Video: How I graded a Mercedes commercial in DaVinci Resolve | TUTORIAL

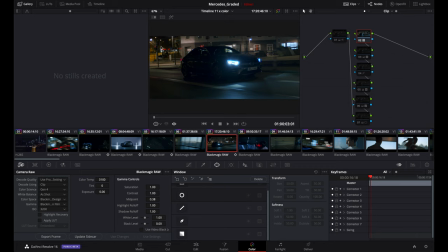So let's just try with our battery net for rec 709 check this out the car it's really dark street in the back is super yellow that that was a problem because here it wasn't too bad see the the lights right here but then in the back there was this mixed light that i
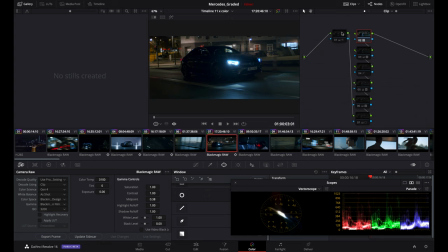didn't really like so let's bring up the scope too so you can see and basically what i did here some basic adjustment there's some noise reduction going on here basically lift the shadows quite a lot and the meets too so let's go back
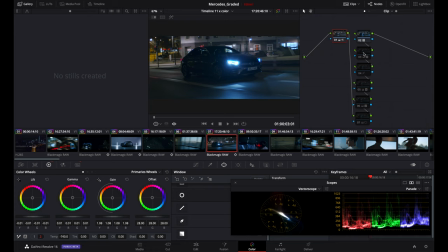to the wheels temperature minus 740 and again from here I start to create mask so in this case let's turn these on it brings out a little bit of the shadows that were crushed before these
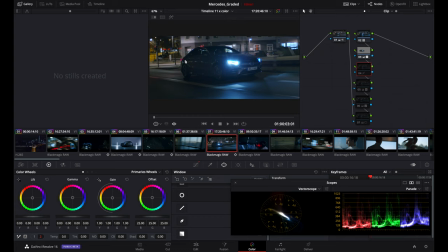ones right here is one of the main correction check the background those yellow lights those horrible yellow eyes right here check them out and they basically become gray so this one right here it's another mask of course and
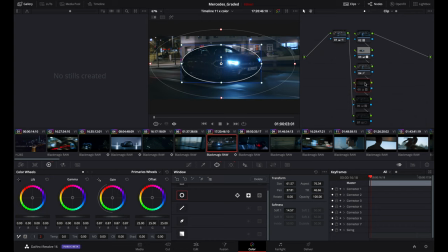I did the inverted thing one more time and this time I also track it you can see it from this symbol down here so mask brought down the surrounding of the car so the car can pop up a little bit more
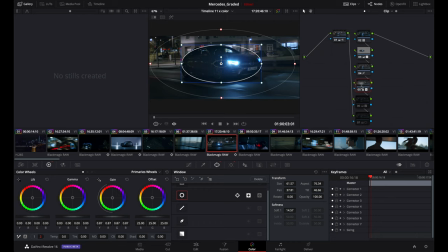you see how bright it was around the car now it's a little bit darker and then of course I did track the car as you can see the mask is following the car right here okay and then this other one right here is the light so
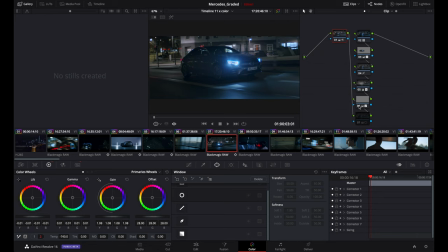if we go here you can see before completely blown out after much better and this is another mask and this is something that I added just to give it a little bit of light so if we turn it on it's very subtle but you can definitely see it uh it just gives a little bit more depth and more light
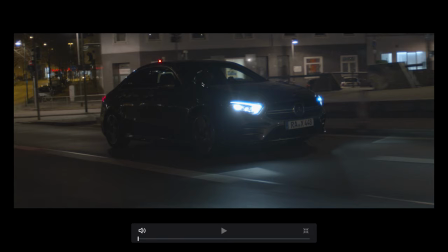to the car again full screen this was logged those yellow lights were horrible
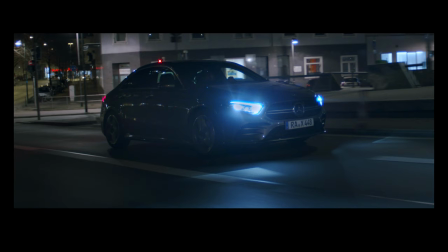the light was a little bit blown out some noise and we made it like this okay
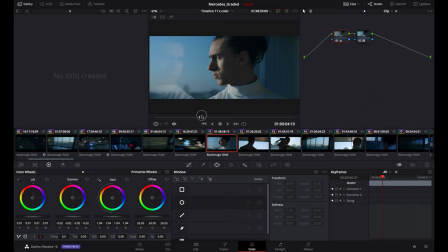and right here we are in a new situation this is the dance school basically where the guy
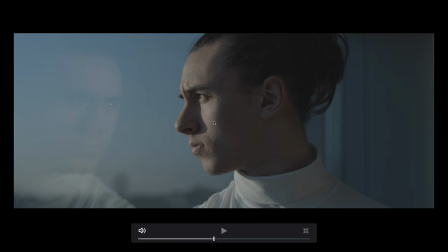Davide's training kept it very easy this was sunrise so that's the shot
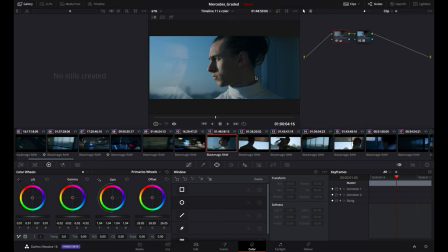vlog rec 709 again you can see the blue that is basically linking together the entire video so these are basic adjustment and here was mainly just the natural rec 709 and just a very very basic lifting up
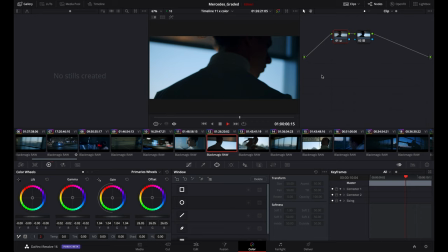of the shadows nothing crazy same thing goes for these clips all the same it's nice too battery natural rec 709 very smooth either roll off right here and some basic adjustment nothing else let's see this little piece here
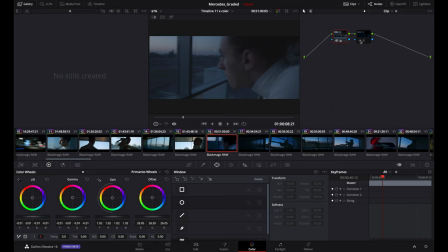this was a little bit early today wasn't sunrise yet just a little bit before
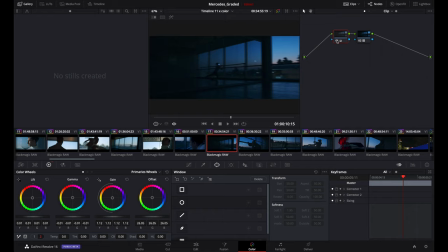and same thing natural rec 709 some basic adjustment same goes for this one i intentionally shot it pretty underexposed because like this was very
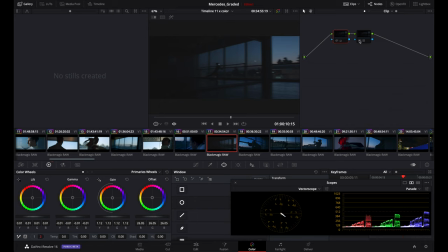dark if we check out our scopes right here see it's pretty low but that's
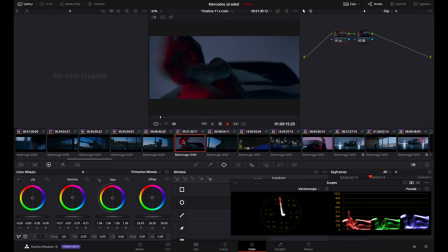how I imagine we imagine the clip and that's how I shot it so okay so here we are in the studio you can see here there's just a
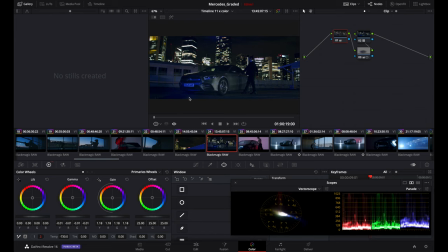natural rec 709 and some basic adjustment and here we are on the rooftop the parking garage right here and for this one I think I didn't do too much neater. It was a really cool location. We had our Natural Rack 709 right here.
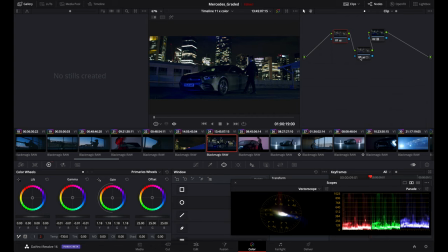Basic adjustment right here and in between I put a mask on the car so I light up the car a little bit.
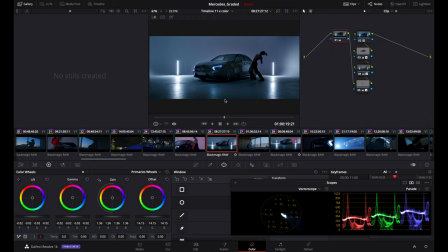There we go. Just a tad. It's nothing crazy. So one, two, and then yeah, there's this sequence here.
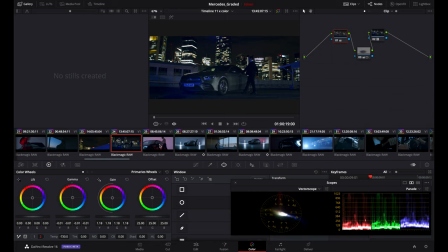It's crazy.